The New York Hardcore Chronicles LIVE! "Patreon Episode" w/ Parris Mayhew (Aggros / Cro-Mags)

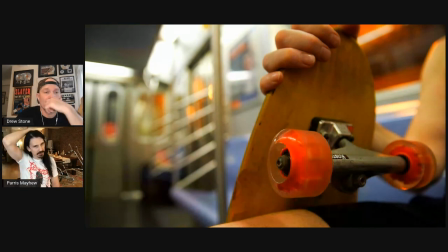(41:58)
Like, you know, which I didn't really expound on the idea, but I wanted to have this feeling of like the beginning of the Warriors, where people from all over the city are moving towards the skateboard park or the meeting, like in the Warriors. Mm-hmm. And I ended up doing that with John and with me and with the bicycle.
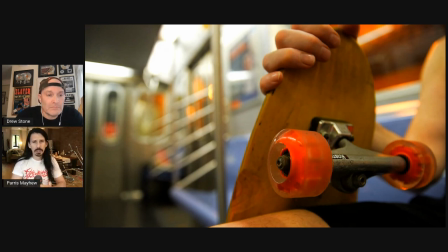(42:14)
But I didn't have enough time to enlist people to do that kind of thing. It would have been a whole different video, but I still got the kind of feel of people going somewhere. For sure. And to me was a part of that.
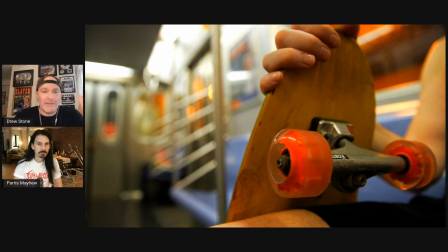(42:26)
For sure. And like you said, initially in the beginning, there is continuity here between this and the first one. You know, you feel like it's not now for something completely different. You know, it definitely has that same.
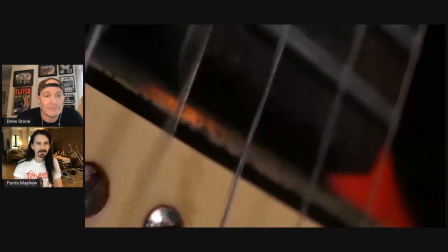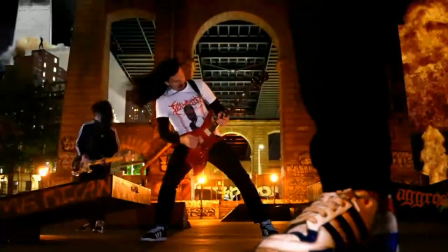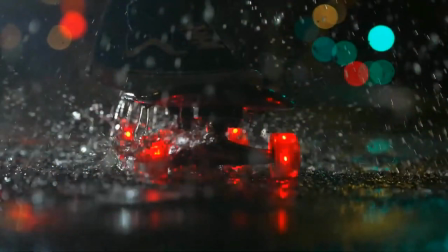(42:57)
It's funny, those three close-ups of the guitar that we just passed.
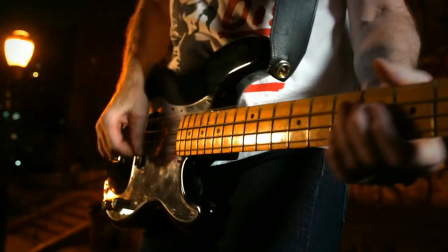(43:03)
Yep. Those three in particular I chose for different reasons.
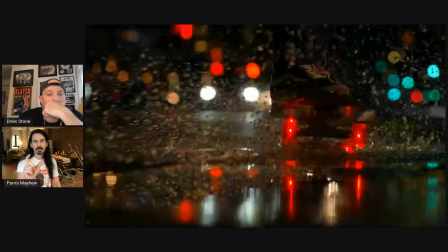(43:09)
But on the first one, it's probably, I don't even know if anybody would even see it, but the guitar is like rotating like this.
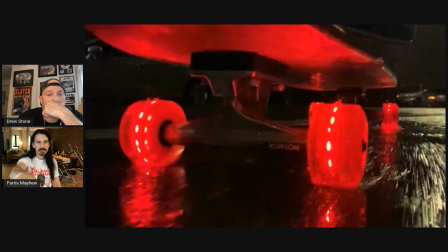(43:16)
And that sodium vapor light that we see in all those shots in the background was reflected in the pickup.
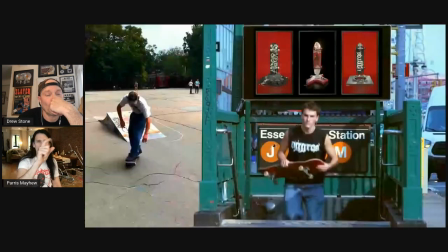(43:24)
And it just kind of goes by in a gleam, and it looks really beautiful if you see it.
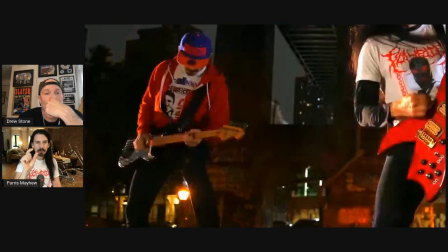(43:30)
And then the last one is just kind of the nut on the pickup. And in the nut, you can see the reflection of the string wobbling.
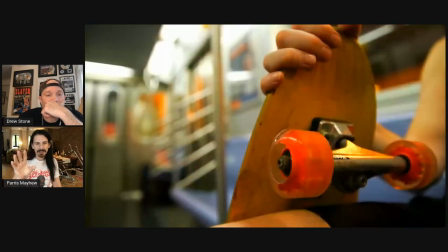(43:37)
And it, you know, again, it had happened so fast,
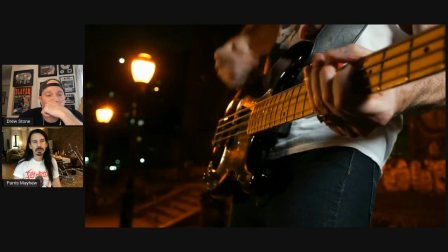(43:40)
but I definitely got a little thrill watching it after I first cut it in.
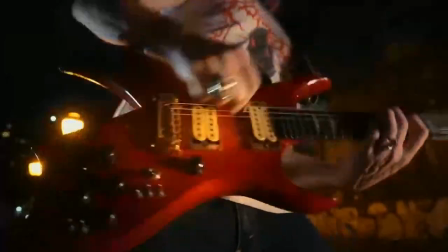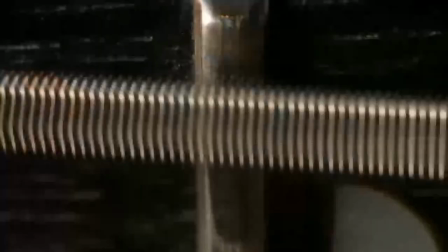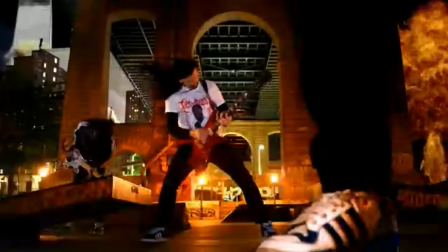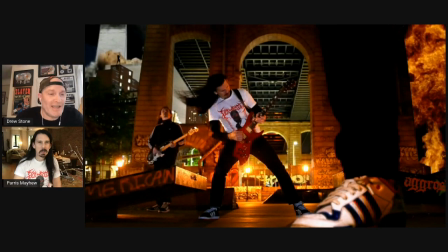(44:04)
Anytime there's flames and explosions and like hard, fast music, it's a win. Yeah. Well, you know, that explosion is just kind of like a homage to Age of Quarrel cover. Yeah. But, you know, I know you probably don't remember, but I used to spend so many hours,
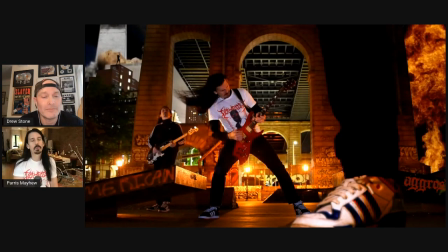(44:24)
you know, sifting with a fine tooth comb through all the footage for the music videos we made together. I do remember. I remember. And you can imagine, even with these close-ups, I just sat there like with a magnifying glass.
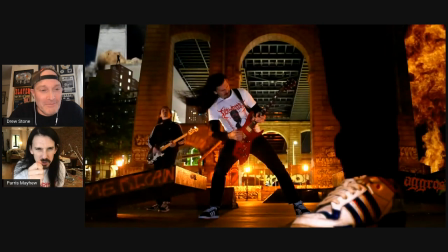(44:40)
I was like, oh my God, I can see a reflection of the string. Mitch Brody. The video. Can I see it with one more frame? Can I see it with one less frame? Can I see it with one more frame again? Can I see it with one? I'd be like, yo, I'm going out for a while. I'll be back in a couple of hours, man.
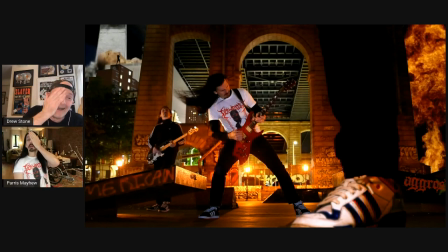(44:56)
Stand in the back of the room with one hand over one eye. Okay, play it again. Can I see with two frames? I'd be like, hey, what do you guys want for lunch? You know, I can tell you that I thought of you at about 12:30 in the afternoon yesterday when I was finally outputting the master of this video, because I've been in that position where something was finished, or when I wasn't sure something was finished, or I knew it had to be finished because we had a deadline. Yeah. And always this feeling of you standing over my shoulder and I was sitting at my computer pressing, okay, make the master. And all I kept thinking of was you standing behind me. Well, thank you. I'll take that. It's just a music video. It's a fucking music video, for Christ. It's only a music video. It's like when I drive, you know, it's I never look in my rearview mirror without thinking of my friend Al Romano, who like helped me learn how to drive. He'd always just say, he'd always go, trust your mirrors, Pete. Don't, because I would always look over my shoulder. And I was, you know, he goes, don't look over your shoulder. Trust your mirrors. Trust your mirrors, Pete.